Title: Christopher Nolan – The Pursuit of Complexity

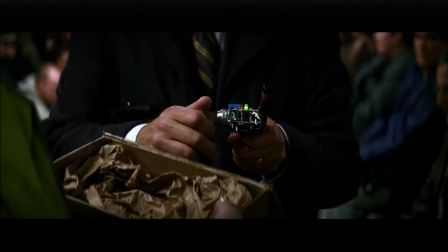Hi, my name is Carlos, and today we're going to be taking a look at the work of Christopher Nolan.
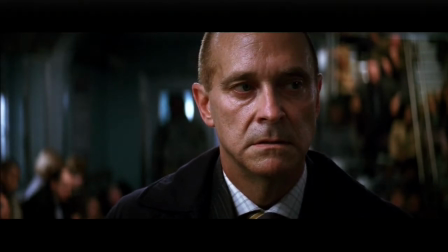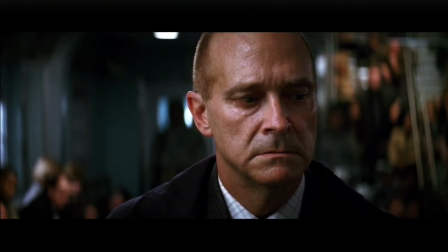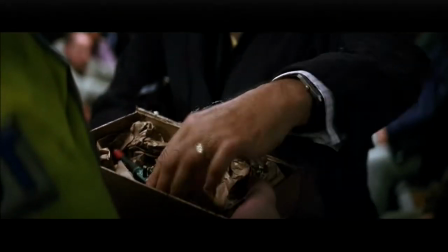What makes a filmmaker great? For me, it's the ability to please the audience coming out of the movie theater. And if so, then Christopher Nolan is an incredible filmmaker.
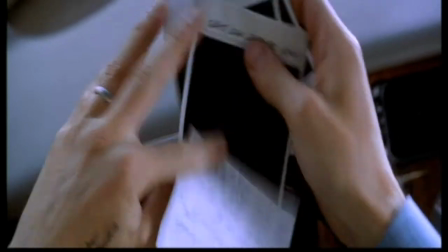Something Nolan is often famous for, however, is creating complex, challenging stories for the audience.
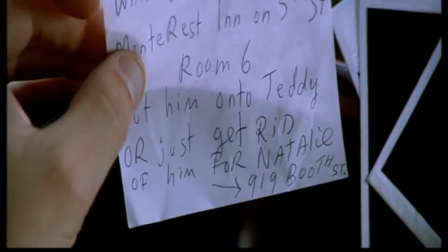And it's really in these challenges that I think we can find both what makes Nolan great and what could be improved.
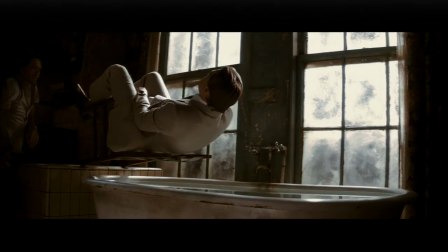So if there's one thing I want to accomplish with this essay, is that I want to identify two things.
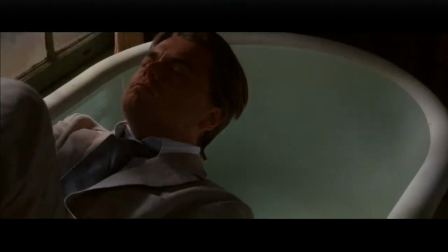What does Christopher Nolan do to challenge his audiences, and what does he do to help them?
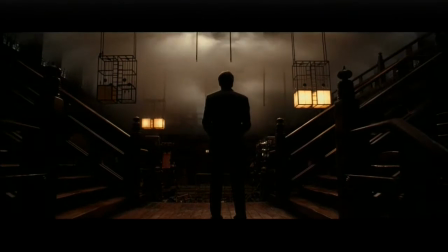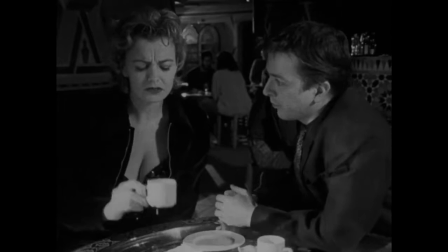One thing that Christopher Nolan does is use non-linear storytelling.
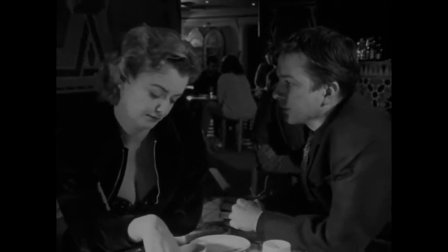More so in his earlier works, Nolan would employ an editing style that harkens back to Citizen Kane and Rashomon. And I think the film to a certain extent is a combination of that kind of material, those kind of tropes and story elements with some of the more experimental
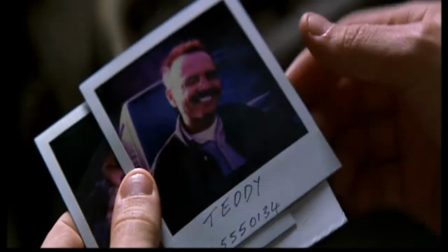narrative and editing rhythms of people like Nicholas Roeg or right back to Orson Welles and people like that.
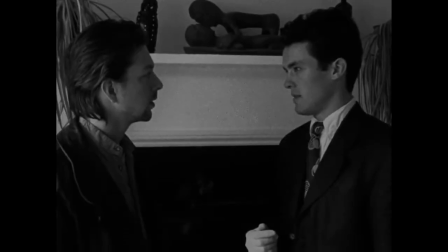His first film, Following, tells one story cut into three different parts, And then those parts are scattered throughout the film in an ascending order.
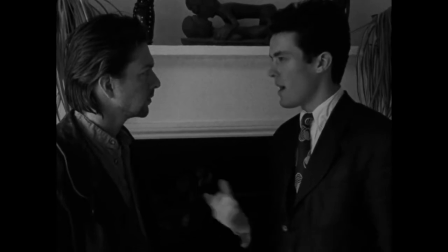So the structure of the film looks a little like this. We start with an investigation, then we go back in time.
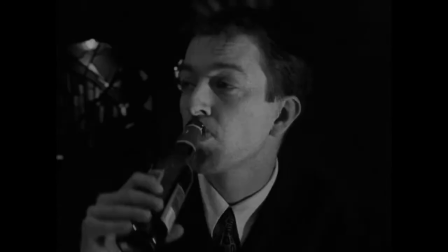Scene 1 is the first scene of the movie chronologically. Scene 2 happens sometime after the first scene and scene 3 happens a further period of time after the two scenes.
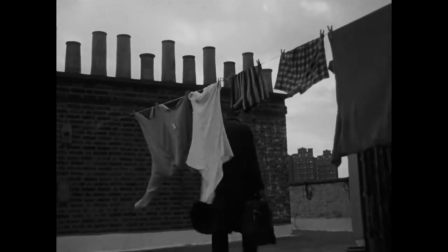Sounds a bit traditional, right? But what Nolan does to keep the audience asking questions is once one round of three scenes is done, he'll repeat,
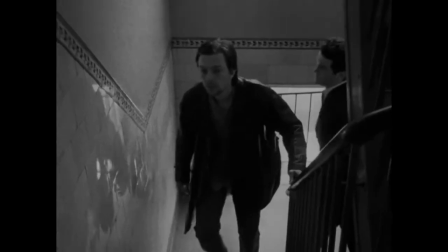so the chronological structure of the movie goes something like scene one, scene four, scene seven, scene two, scene five, scene eight,
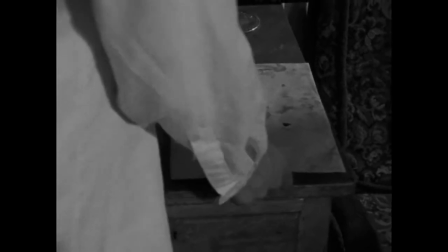scene three, scene six, and scene nine, until you're all but left with the ending of the story and the movie.
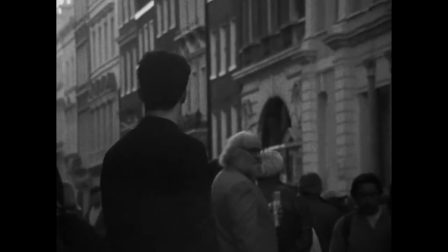When you're working within that genre, it actually buys you quite a lot of creative freedom to experiment narratively, because you begin the film with a voiceover, you set up a guy in a police station talking to a cop, you know, The audience knows that you're going to get back to that. They know that they're going to get answers to certain questions.
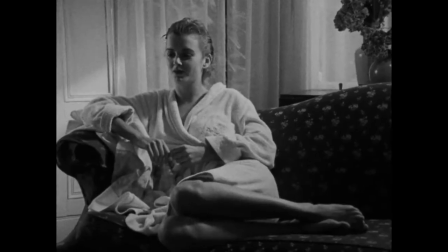And so you're then able to take quite a few leaps, I think, in terms of comprehensibility or clarity for the audience.
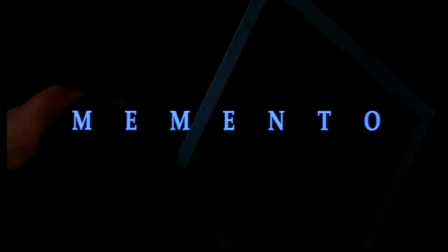You're really able to experiment a bit. His second film, Memento, is told differently.
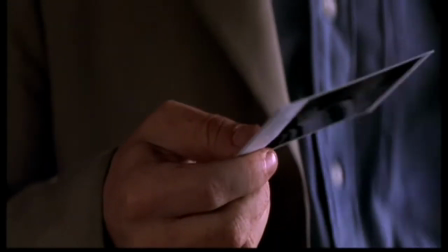Using what he learned while making Following, he heightens the subjective storytelling from the perspective of an anterograde amnesiac by telling the story backwards.
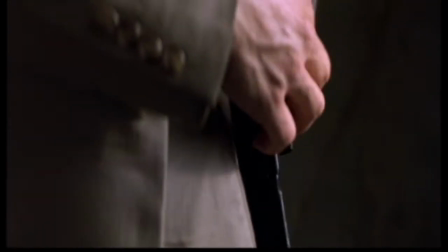In this, we the audience share the mindset of a character who literally doesn't know what's going on,
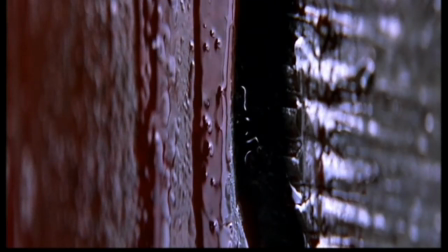making us not just sympathize with the character, but intrigued as to finding out what happened.
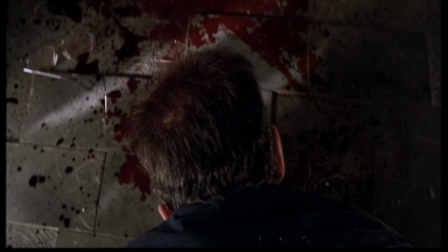And my solution to telling the story subjectively was to deny the audience the same information that the protagonist is denied.
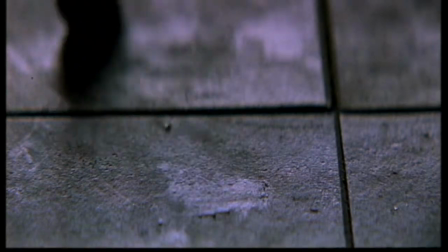And my approach to doing that was to effectively tell the story backwards. That way, when we meet a character, we don't know, just like the protagonist,
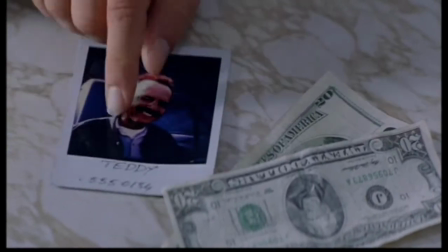how he's met that person, whether he's even met that person before, or whether or not they should be trusted, that kind of thing.
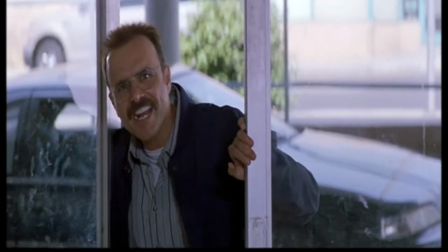Lenny!
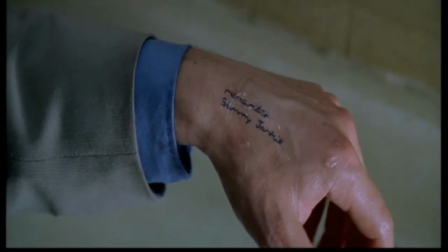The story of Memento almost unfolds in a series of three-to-five-minute serial episodes revealing to us and to Leonard, our protagonist, the truth of his wife's murder.
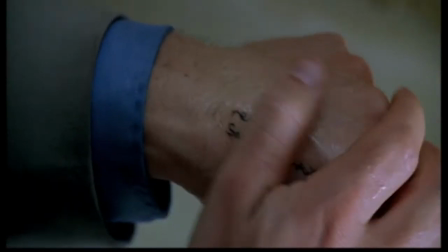This style of editing also makes audience immersion and attention all the more important as well,
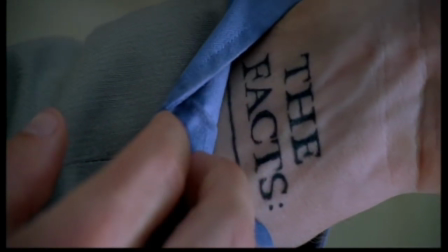because as Nolan said himself, People often refer to Memento as having a non-linear structure, but it isn't.
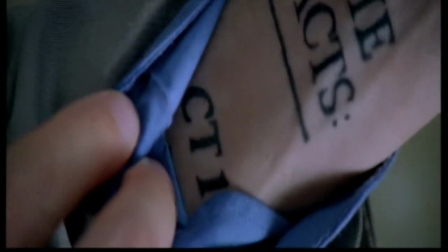It's very linear, more so than a conventional film. You actually can't remove a scene from the film because each scene depends on its relationship with the preceding scene and the one that follows.
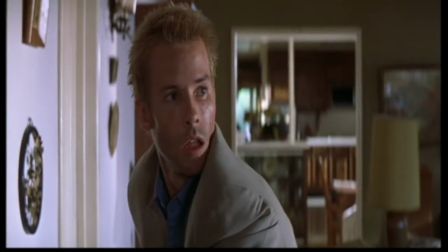It's totally linear. It's just reversed, essentially. Nolan also has two different styles of flashing back.